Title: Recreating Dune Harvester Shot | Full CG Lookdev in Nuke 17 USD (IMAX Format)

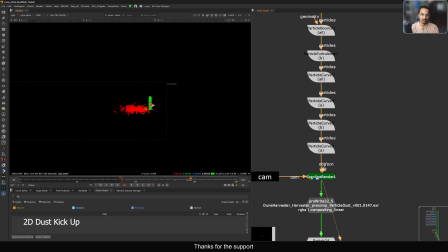2759s
I want some distortion in here, and I don't want little bit, and I don't want distortion much here.
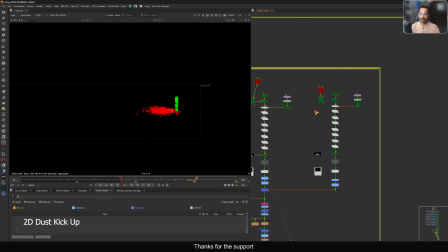2764s
So this is the setup. So similarly I have another setup here, and if I show you at the end, we have particle like this, just reducing the gravity so I can get this kind of curve.
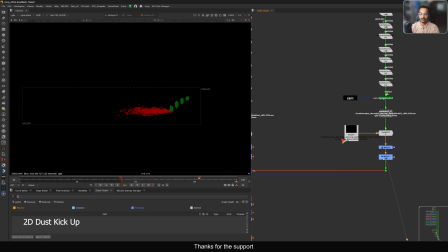2776s
Then I'm rendering these things and doing some multiply, reducing the value, because once I merge, you see we have this kind of look. So this is what I have. So that's why I added these things here. So I can, and also I can remove based on the channel.
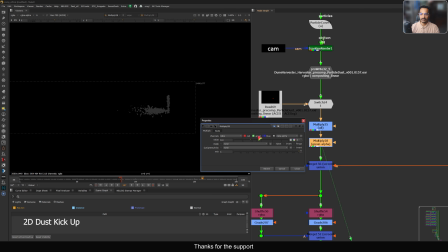2794s
So for example, I can just select my green, and it will only removing from the green. So I can see, you can see now, you can see the green is less in this one, so I can merge it here like this,
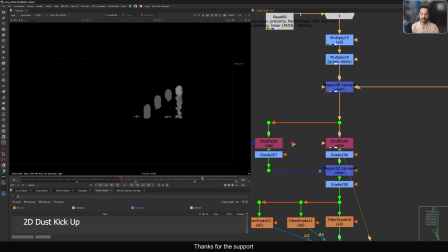2805s
both on the screen mode and just shuffling them out to green getting into alpha.
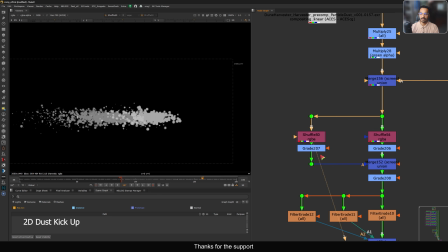2811s
Here also I'm shuffling, and this is the red particles, all the red.
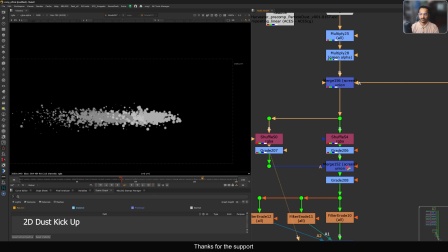2815s
Then doing some grading, separating them to grade, separating and grading, just merging them and overall grade.
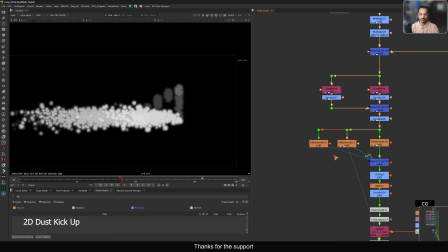2822s
Doing some blobby things, just filter eroding this one. This is another filter erode, it's another filter erode, and just screen them.
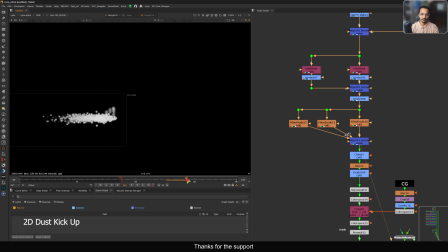2829s
So now I have this kind of particle system. Doing some clamp, some blur.
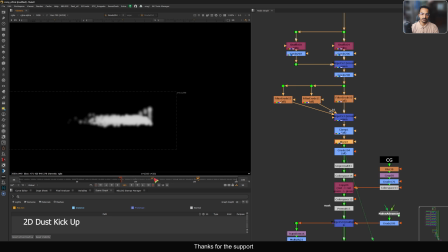2837s
Now you can see the blur. When you add blur, it looks good, I mean kind of smoke.
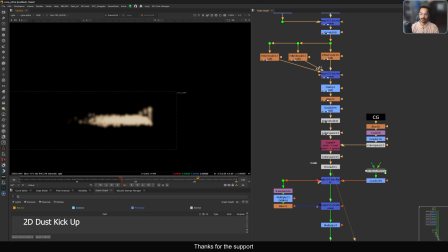2842s
Then doing unpremult and adding that color that we want. And after that color, what I add here is using this noise.
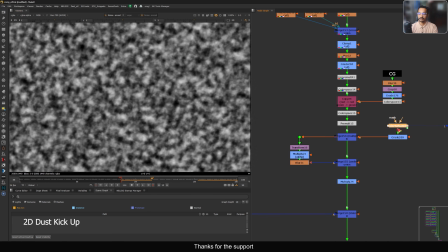2851s
It's animating. Okay, this is advanced noise. You can get it from Nuke Survival Toolkit.
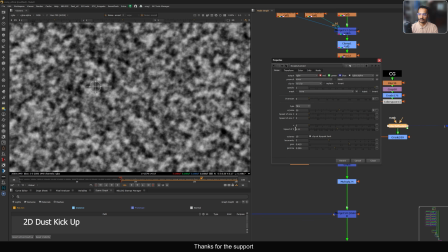2856s
And here you can go to the this speed of the, you can increase that and it will animate.
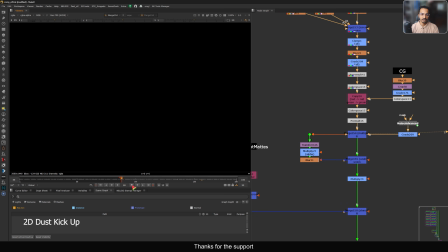2862s
Adding a bit of contrast, just multiplying this one. So now you can see, we see some kind of smoke is moving. Exactly, I'm looking, it's not perfect, but it's get the job done, and it's feel like this is like a smoke.
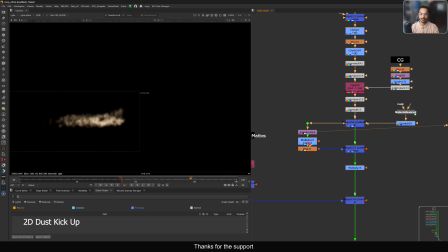2876s
And then I'm just doing some transformation, little low transformation, making it blur and just under it. Okay, and this is like overall multiplier, and in this side we have some mattes for that,
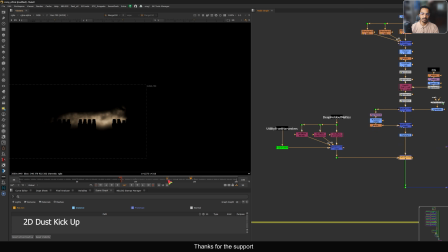2891s
so you can do the stencil operation like this, so you don't see that smoke in front.
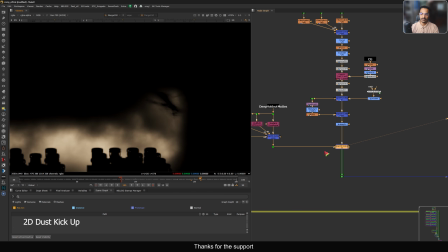2897s
And also we have this our ornicopter here, so everything is getting stencil.
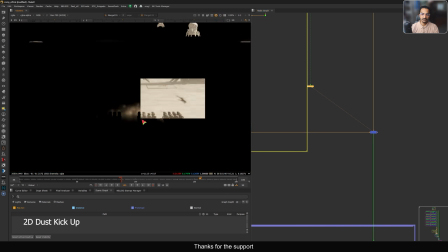2902s
Then just merging everything on our BG. It's very subtle, but when this is moving, that time only you can see.
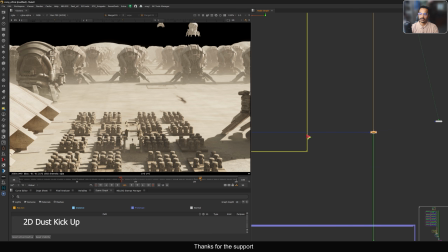2910s
So that's how I added that smoke layer. It's pretty good.
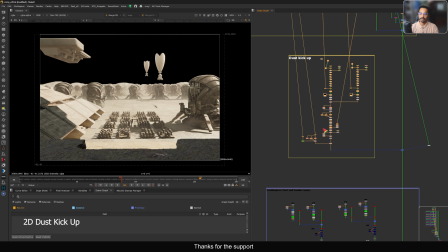2914s
You can use that Nuke particle system to think a little bit of different, and you can create this kind of look. And also you can use that USD workflow. That's why I added here. Cool. Then this is another just a dust, same setup that we saw, just dust here added.
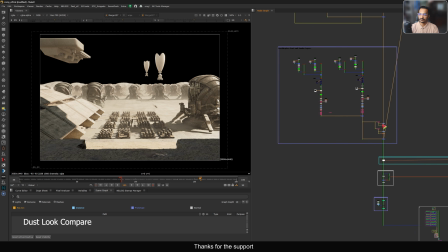2932s
That's it. All these dust layers, if I compare with the raw render we have here, the main precom, so from here to here, this much of stuff we added, and it's already looking good. Now let's move forward and see what else I added. And this is a tint, so I'm just changing a little bit tint based on the reference.
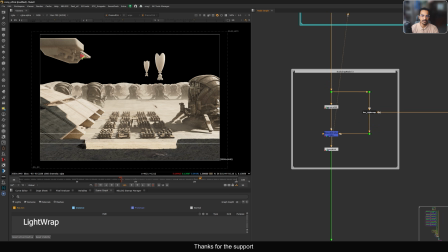2951s
And then this is a light trap that we need to add little bit of light trap, so it will integrate in the scene.
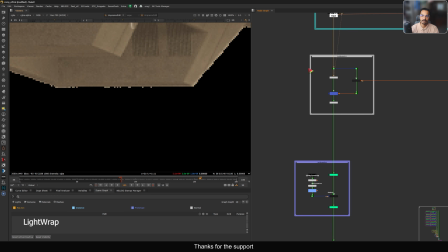2957s
It looks weird here, but that's fine. But it is like this, so it is like this.
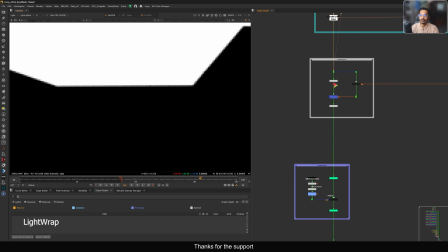2962s
Okay, we did unpremult.
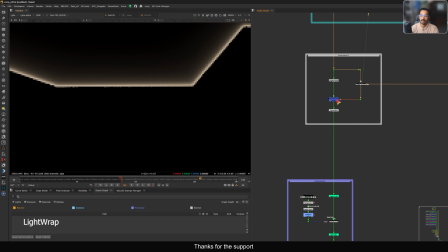2966s
Okay, and this is light trap that we have, and just placing it here and doing a premult.
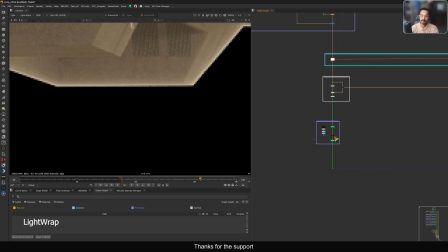2972s
So this is what we have. Then at the end I did the blacks.
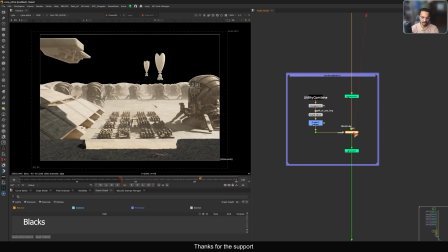2977s
So for the blacks I just lifted a little bit, not that much stuff, but I have the mask input.
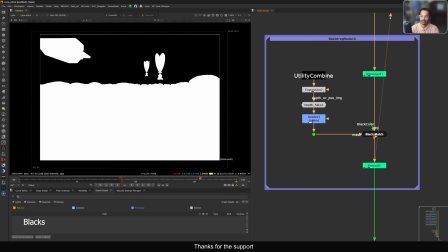2983s
I did the blacks based on depth. So that's why if you see at the end, you see more lifted compared to the FG.
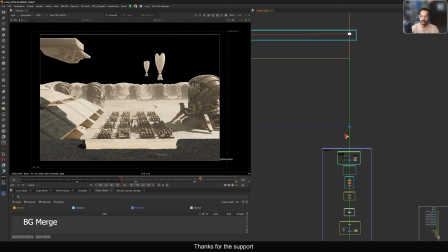2990s
So that's my idea. So little bit of thing, and then everything is getting merged with that BG, the bright BG that we have here. So based on now, you see the light trap, how it works. This looks good. Previously it looks like very cut out in this side.
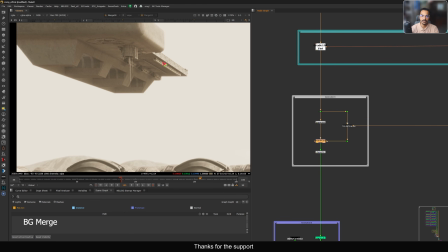3004s
Now this looks integrated this side as well.
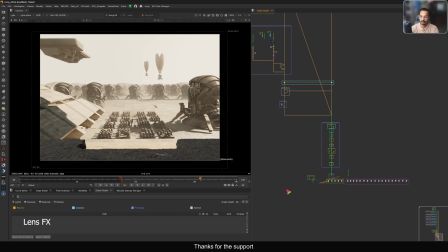3008s
The harvester. Now after merging, now we have some lens effects. Let's talk about this lens effects. Lens effects, one of my favorite topic. So I explain everything here. Now let's see the lens effects. So first what I added is the heat wave. So because this scene is desert and I think there is a heat wave,
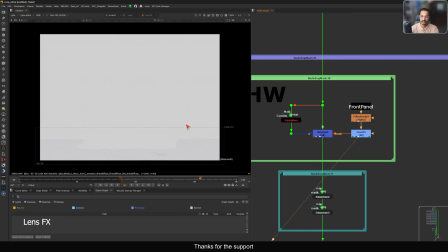3026s
so I did a little bit of heat wave using this heat wave node and just key mixing it because I don't want heat wave front in this platform.
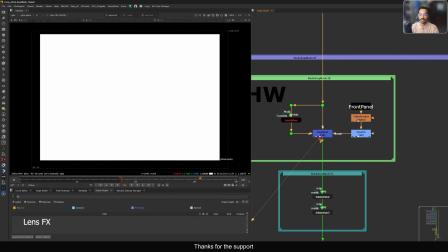3033s
So just keep mixing it, so it will only affect in the back. That's the idea. Then we have this distortion. So what I did a little bit of distortion to that entire shot, but you're not gonna notice, it's very subtle.
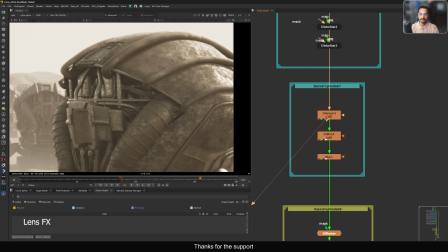3045s
So here are the softness. So if I zoom in here, I did some sharpness, then softness, and a little bit adding a blur.
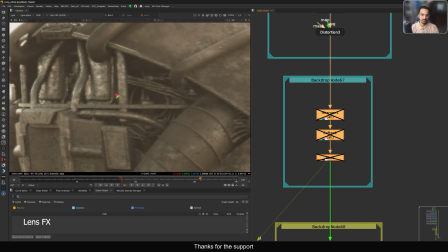3053s
So this way we just breaking that CG look little bit, then adding a diffusion.
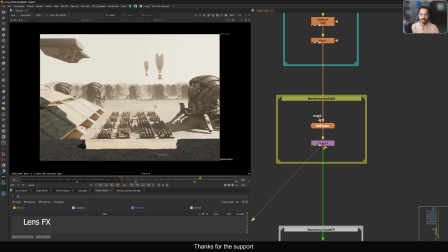3059s
So this is like overall diffusion that we're adding on top, and adding a crop because that diffusion is increasing bounding box, which I don't like.
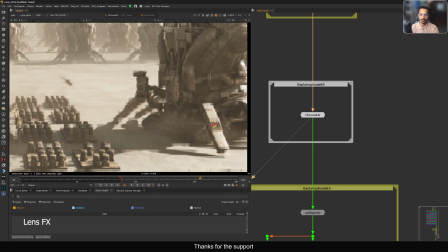3066s
So just cropping it. Then chromatic, very subtle chromatic. We don't want to do too much like this, you can see.
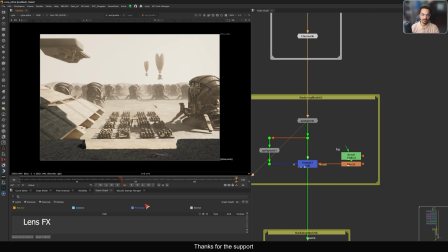3073s
Then vignetting. So this is very interesting when I'm adding vignetting. So usually I use just one vignette node and that's fine.
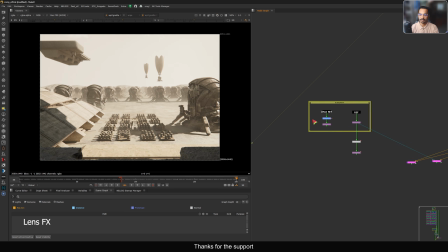3081s
That's enough. But in this case, if I show you that IMAX res, we see some darkness in the corner like this.
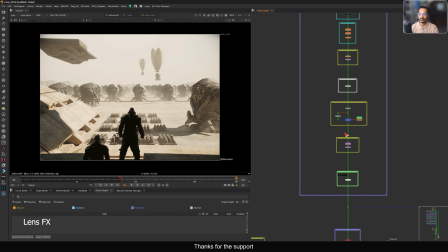3089s
Okay, which I like. You see, to add that in my scene, I use another vignette node, and now you see we have that darkness.
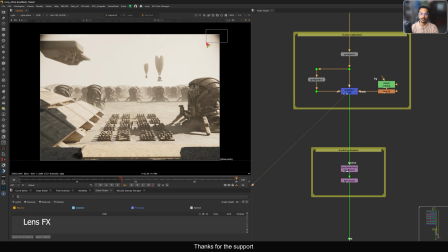3098s
Okay, it looks more dark, but we have some lens distortion. So I'm going to view from there, and you see now it's very less, but we have some darkness just like in the reference. Okay, basically just increasing the vignette amount here, and just keep mixing it, and lens distortion, and at the end we have this grain.
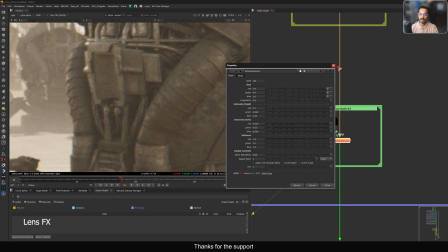3116s
So this is like a very normal spin effects grain. You can see that. Let me just show you the grain.
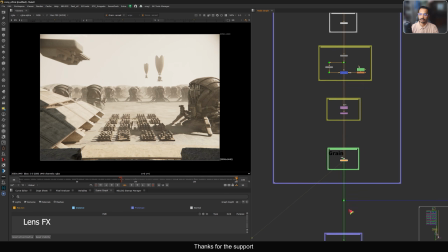3121s
Not much, very subtle grain. And then this is the shot, guys. So this is the final shot.
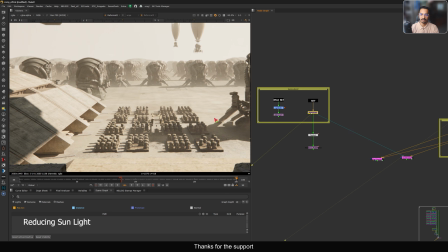3128s
I will reduce this brightness a bit, I guess, because this looks, compared to this, it looks more intense. So let's do it, and let me show you how I'm gonna do that. So let's go to that platform.
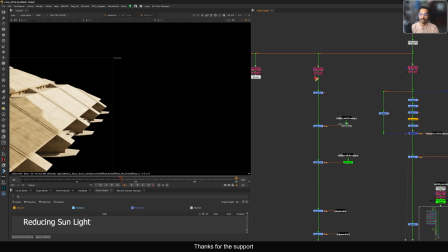3142s
Where is that platform? So left structure. So this. So we have the sunlight, and we have this skylight. So when you merge, this is the main light that we have, and I can reduce it from here.
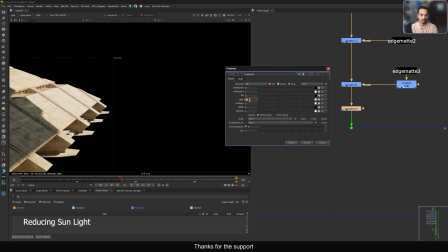3155s
I can add one grade, and I can just reduce like this, and you can see it's already looking pretty good.
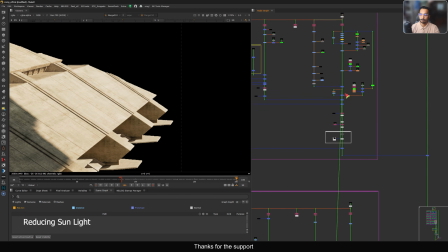3163s
I think I can reduce 0.8. Now if I view here, let me keep it live,
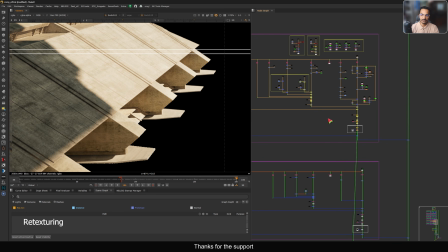3171s
and in this side also I did some retexturing in this area, because previously this part is not looking good.
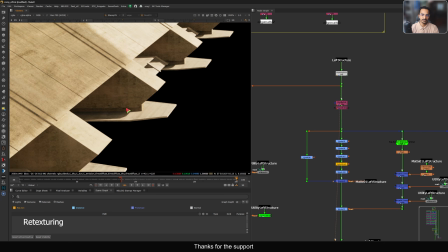3178s
If I show you see this texture repeats. So this is what I did.
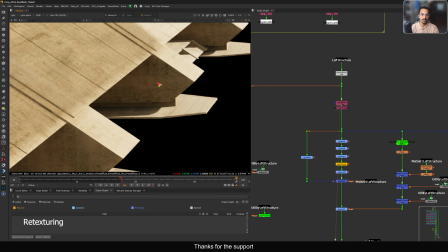3183s
I just break that texture completely. I mean completely I replaced that texture here as well.
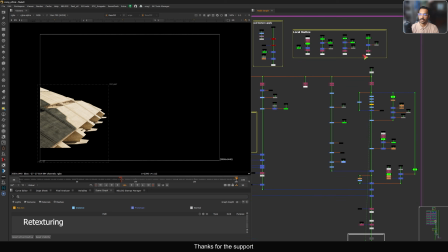3189s
Okay, same thing using that mattes and ID. Let me explain. So where I added, yeah, this. So these are the texture part. Similarly with the diffuse one and with the albedo pass, I have that
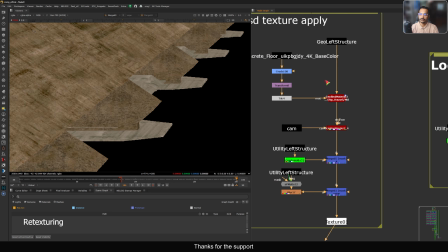3205s
texture in this side using that USD, same USD, and geo binding texture on that particular area,
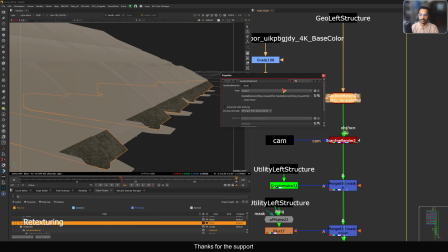3214s
because I have that full scene and I want to geo bind on that specific prim. So I'm using selecting the prim here from this drop down.
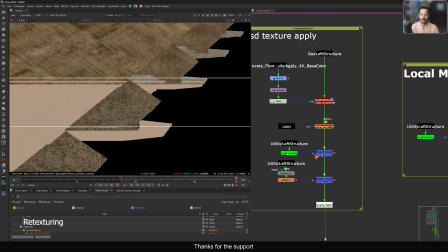3224s
So only this area get texture, and using my cryptomat to remove that extra thing.
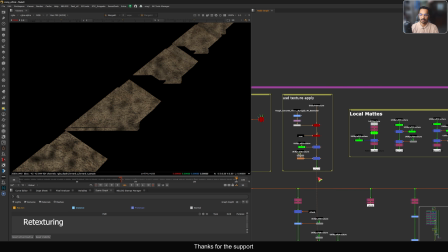3231s
I just want to keep that texture area, and then adding some noise and using that texture here and doing multiply.
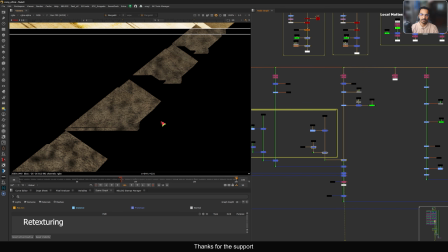3239s
So I have this texture here. Same for this other part as well. Basic texturing in Nuke.
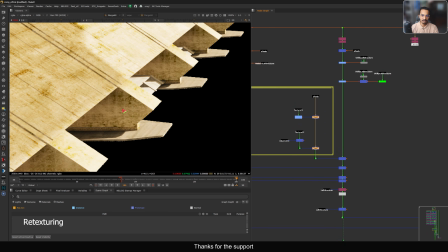3247s
If I disable, you can see it looks stretch here, and this looks repeated. Now it looks much better.
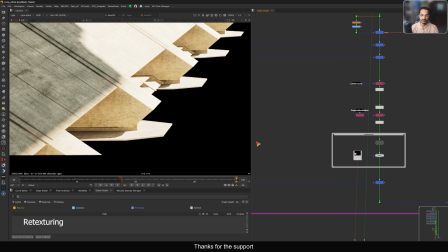3252s
So if I see in the precom, this is the textures.